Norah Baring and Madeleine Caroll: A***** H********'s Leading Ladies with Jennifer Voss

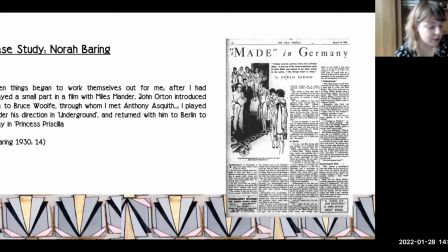That is, while Barang began performing on the British stage prior to performing within a British film context, she also worked in European film, and not only that, but in German-Swedish co-productions. Therefore, the opportunity to be influenced by a variety of schools of training and teaching would
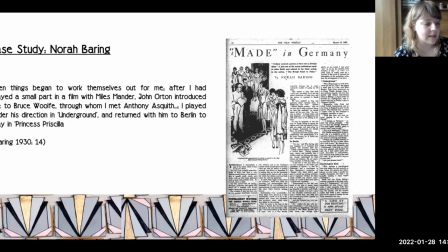have been far greater than if Baring had worked purely in British film and theatre. The first section of analysis will begin to address the particular screen style utilised in Baring's performance in the 1929 silent romantic thriller A Cottage on Dartmoor,
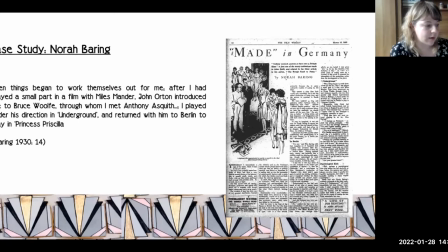paying particular attention to her engagement with pictorial performance, a style of gestural performance rooted in stage melodrama, drawing on sequences of stylised poses. The scene we'll look at takes place towards the end of the film in Sally's cellar, where her jilted admirer Jo has hidden after escaping from jail,
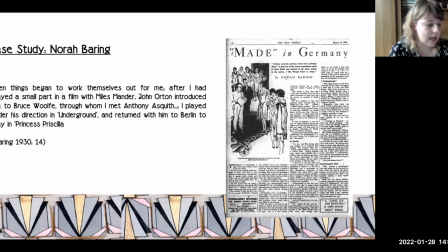with Baring playing the role of Sally and Uno Henning in the role of Jo.
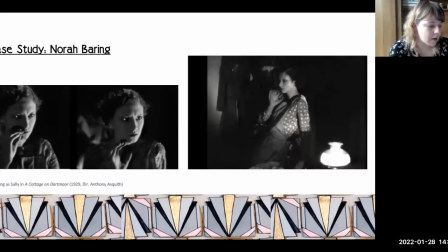So Baring stands motionless in the cellar, staring off camera. Her arm is bent at the elbow with her hand hovering in front of but not touching her mouth. The left side of her face is in shadow, angled towards the camera.
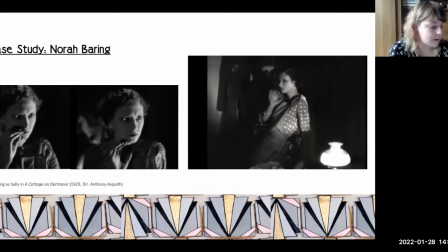She brings her hand up to the side of her cheek, partly covering her lips but with the palm facing outwards, her fingers softly curved. Her brow is furrowed as she continues to stare towards Henning. She then slowly moves her hand away from her face.
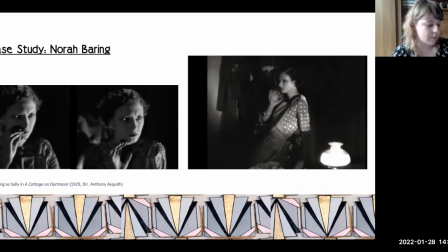in this moment there's a clear focus on the way in which Baring's hands are framing and drawing attention to her face indeed throughout the film Baring's face neck and extended posture are often the focus of the camera in magazine reviews and articles references to Baring's unusual face comments on her long delicately formed
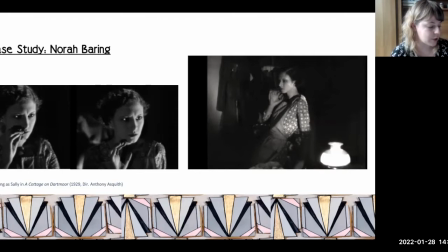face with its big intelligent brown eyes and its frame of dark hair, and point out that her narrow body and huge, rather wild black eyes create an ethereal quality. Similarly, in Antonia's biography, he's quoted as saying that Baring looked rather like a Medigliani,
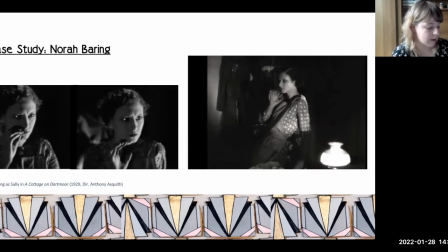the Italian painter renowned for his portraits of women with elongated necks and noses. However, rather than reading these statements as just observations of Baring's appearance, this case study will further explore the fact that the way in which Barring holds herself,
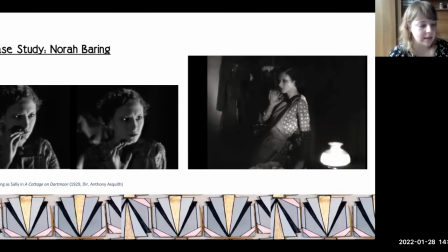framing her face, elongating her body and looking down her nose, appears to be a very deliberate part of her particular performance style and mode of expression. As the scene continues, the camera switches back to Henning as he moves out of the shadows towards the camera and thusly towards Barring.
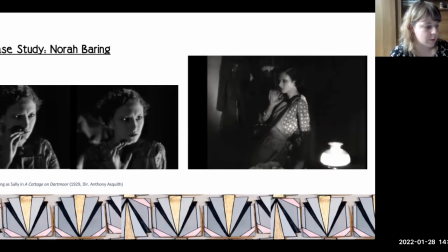Barring begins to move backwards, slowly, into the shadows. As she does this, she moves her right shoulder backwards, angling her body away from him and begins to lower her arm as she takes a step back. Her fingers slowly open as she maintains an open palm towards him.
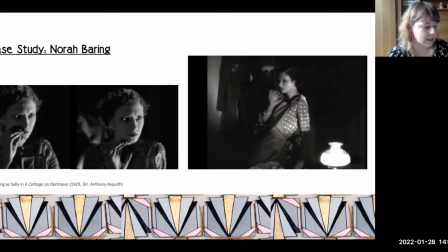As Barring moves into the light her arm is still raised so that her hand is parallel to her face but her palm is now turned to the left. Her posture is straight but reclined. As she reaches the table she puts her arm out behind her to steady herself.
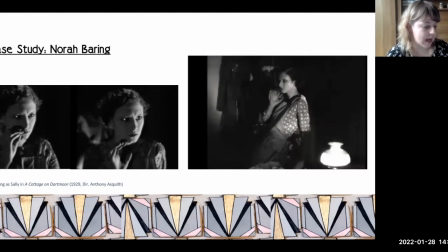The slow recline in Baring's spine as she moves away from Henning once more emphasises the length in her neck and torso, an apparent key component in Baring's expressive movement.